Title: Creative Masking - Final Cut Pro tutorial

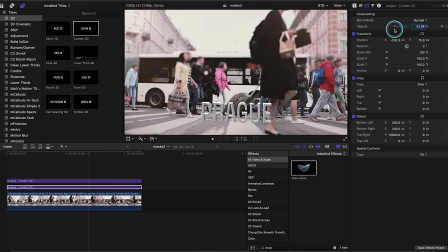742s
So I'm going to first drop the opacity down to make it look more like a shadow.
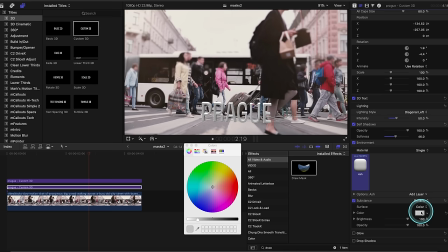748s
And then I'm going to change the color. So I'm going to go to color, change it to gray.
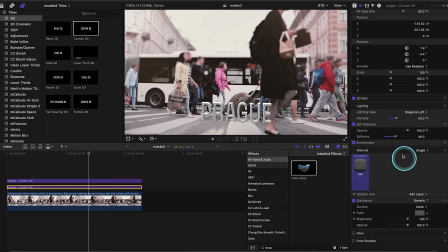755s
And now at rotation, this is where I should have gone in the first place, up to rotation. And that actually flattens it to make it look like a shadow. So that's what we should have done in the first place. And then you can distort it after if you need to make it on an angle. But that's the rotation that you want. Now I'm just going to scale it to fit accordingly.
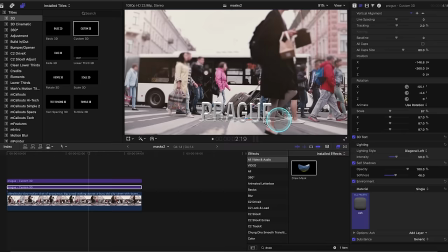774s
And there we go. We have a pretty decent looking shadow for Prague.
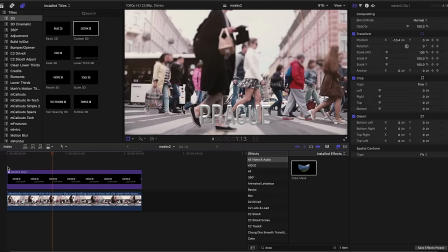780s
So let's just make that a compound clip so they're together all in one clip. And now we are going to make this lady right here walk in front of the words.
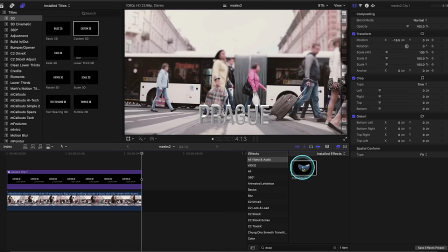789s
This is going to take a very long time to draw a mask over top of.
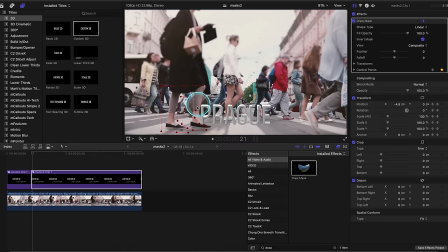794s
So I'm going to put it in like 20,000 times speed and just fly through it.
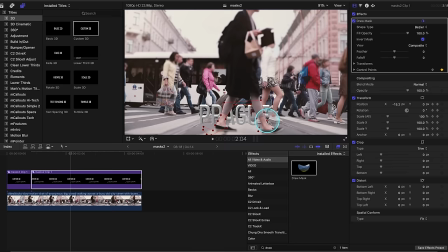799s
So here it is. This took me a long time and it will take you a long time too. But I think the final effect is pretty cool and it was worth it.
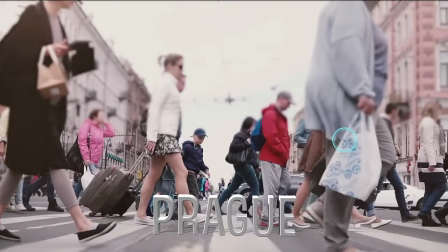806s
So let's take a look at the final effect. Not bad.
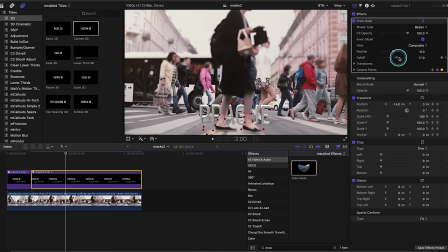813s
However, there are like black lines on our legs. So let's adjust the feather and the fall off and that will take care of that.
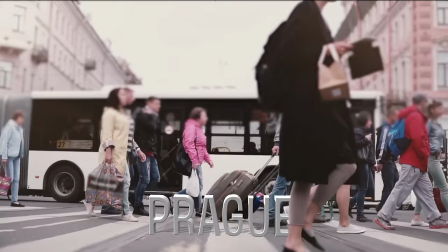819s
So let's see now what it looks like. Wow, looks cool. The text is sitting right on the road. Thanks so much for watching, guys. I hope this video gave you some editing inspiration because my goodness, I know that editing can be a drag sometimes. So if this video did give you some value, then smash like, subscribe, and hit the notifications bell because it really does help out the channel. And if you notice, it was really echoey in my last video and I got a comment saying, improve your audio. So I brought the mic closer to me. So I'll see you next week with better audio.